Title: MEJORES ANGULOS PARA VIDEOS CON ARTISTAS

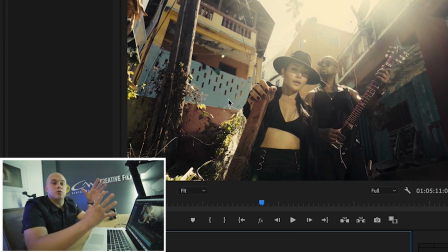[8:24]
Miren acá, amplio, lleno, este lugar cuando yo fui yo dije, esa es la escalera que vamos a usar. Creo que esta escalera sí la han usado anteriormente, creo que tengo Calderón y otras personas, pero para estos tiempos no.
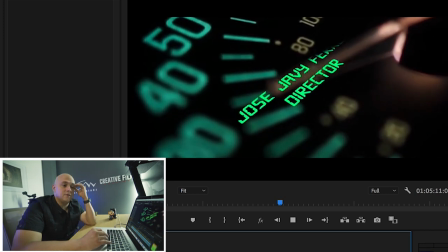[8:35]
Las tomas de drones que no fallan del lugar. Volvemos a otro de Jay Álvarez, yo tenía Olga Tañón, este tenía muchas personas.
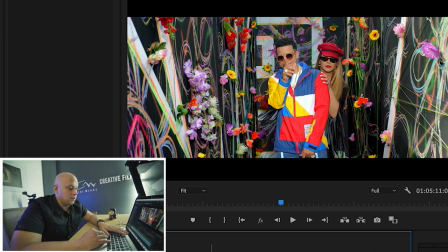[8:43]
Aquí hicimos una decoración que la hizo este Wonka, Puerto Rico, y quedó muy bonita.
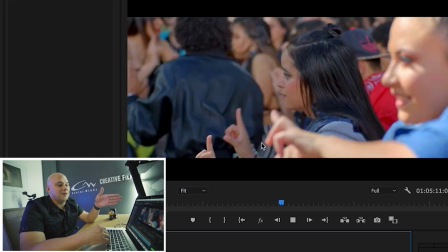[8:49]
Nosotros queríamos hacer que pareciera un estudio y luego cuando empieza la canción y el ritmo, las tablas se caen y están las personas atrás.
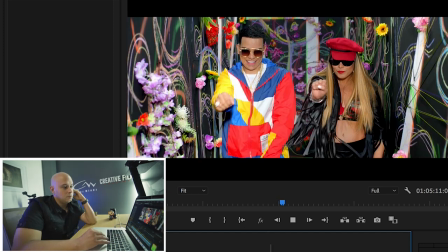[8:58]
Siempre lleno, mucha gente. En este video sí que había como 250 personas o más. Muy colorido, en una canción feliz, que fluya se llama, J.
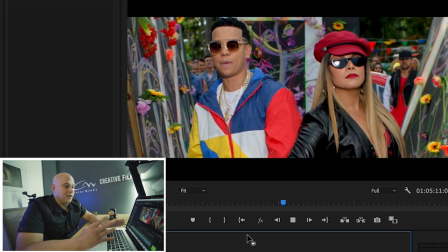[9:08]
Álvarez, búsquenla, y ahí cae, ahí cae y están las personas atrás.
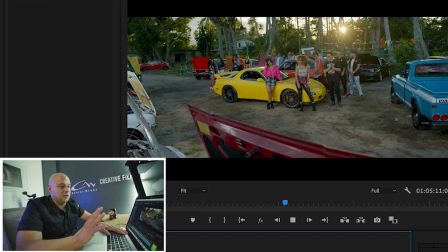[9:15]
Esta toma por ejemplo estaba en trípode y nosotros le dimos el zoom aquí para mostrar el lugar, acá miren, movimiento amplio gente.
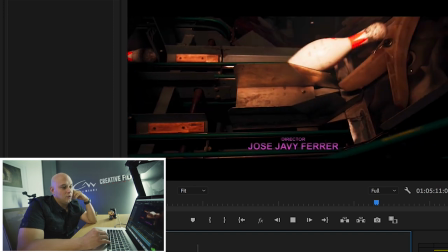[9:23]
En clave featuring Álvarito, nosotros en este vídeo queríamos darle otro feeling de juvenil, como están comenzando las clases y todo,
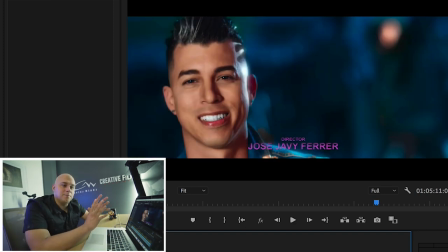[9:32]
queríamos que las tomas de los performances de Enclave sean bien enfocados en la cara de ellos para mostrarlos, nos aseguramos que esté bien desenfocado el background. En la colorización Josh le puso un poquito de glow para que se vea un poquito diferente y
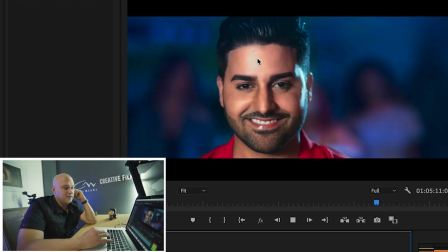[9:51]
como un sueño y si miran bien las tomas de cada artista tiene el desenfoque atrás porque lo hicimos con la apertura a 1.2.
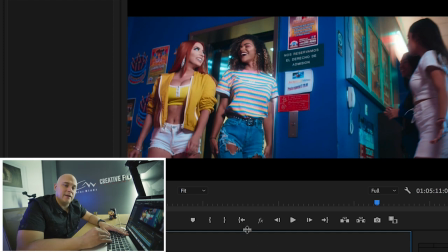[9:58]
Esto Esto fue con la área Alexa, pero con los lentes EF. Mostrando el lugar y eso.
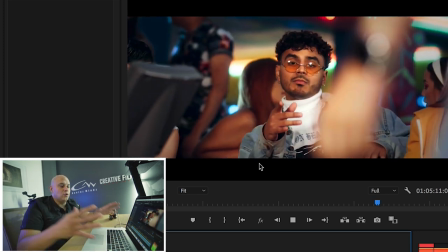[10:03]
No teníamos tan amplio porque el lugar no era... O sea, el lugar era un poquito pequeño, las áreas que nosotros queríamos firmar, no estaban muy amplios.
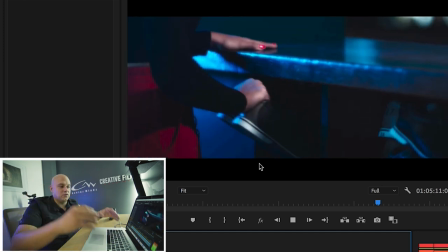[10:12]
Tratamos de irnos mucho con lentes cerrados y para mostrar más personas. Pero si miren, por favor, todo el tiempo que grabamos una toma, llénenla.
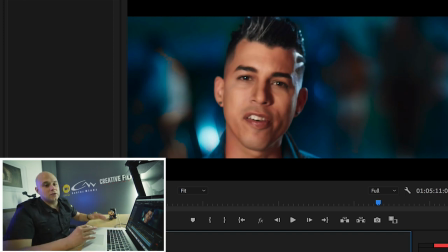[10:19]
No de personas, pero si nosotros grabamos hacia esta parte... Aquí, Y un ejemplo, si yo voy a grabar un video, yo lleno todo, todo completo y pongo sobre cosas. En este momento yo estoy en mi estudio, no voy a tener un escándalo y un revolú. Este video de Whitecliff se llama Barrel Time.
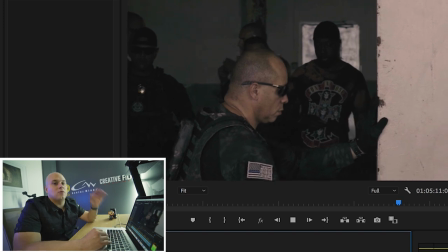[10:38]
Nosotros hicimos solamente con la Sony A7II y con el dron, el Phantom 2.
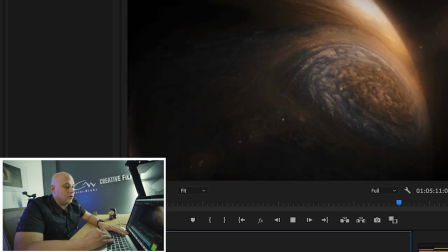[10:45]
La canción es muy buena, muy buena.
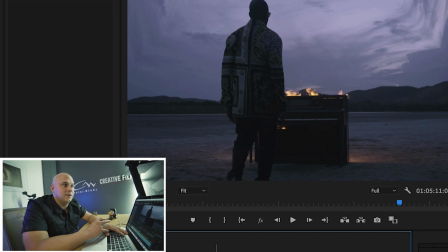[10:48]
A él le dieron unos sonidos a la NASA de otro planeta, le dieron unos sonidos que ellos habían grabado y él los puso en la canción y todo.
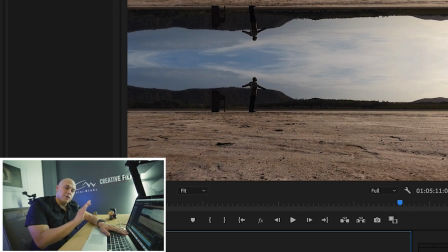[10:55]
Y ahí miren, la toma del drone aquí, el drone iba bien bajito, pero casi tocando la tierra.
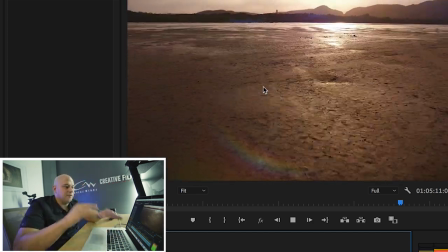[11:02]
El video tiene como un viaje, así mismo, como la canción un viaje, así mismo hicimos el video.
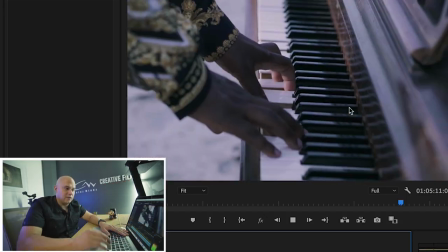[11:08]
Mira lo amplio que hicimos y mira cómo se ve cuando el drone está bien bajito. Eso tiene que saber hacer lo que hace, pero tiene que saber hacer esas tomas.
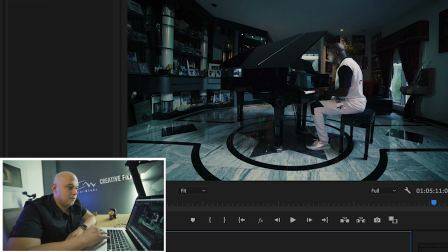[11:15]
Este fue el primer vídeo que yo le hice a él, esto fue en la casa de él, mostramos el lugar amplio, está bien lleno todo, yo me aseguré de que cada toma tenga algo, esto no estaba aquí, lo movimos para allá, él como tal tiene todos estos cuadros, los premios de él en la casa, y él tiene el piano en el medio, ahora después de esta toma nos vamos hacia él,
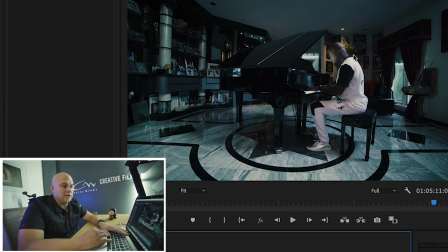[11:35]
y como no teníamos luz aquí, pues esta luz viene, yo me aseguré que este sea el backlight de él, que viene de una ventana acá y acá frente la única luz que yo tenía una pequeñita que se la puse casi en la cara aquí y ve,
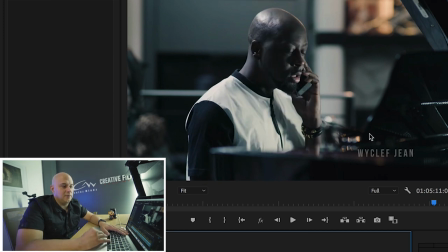[11:49]
nos vamos cerrado con él, mira que bonita se ve la toma, la luz está aquí mismito pequeña, le está dando la cara y ya el backlight de la ventana.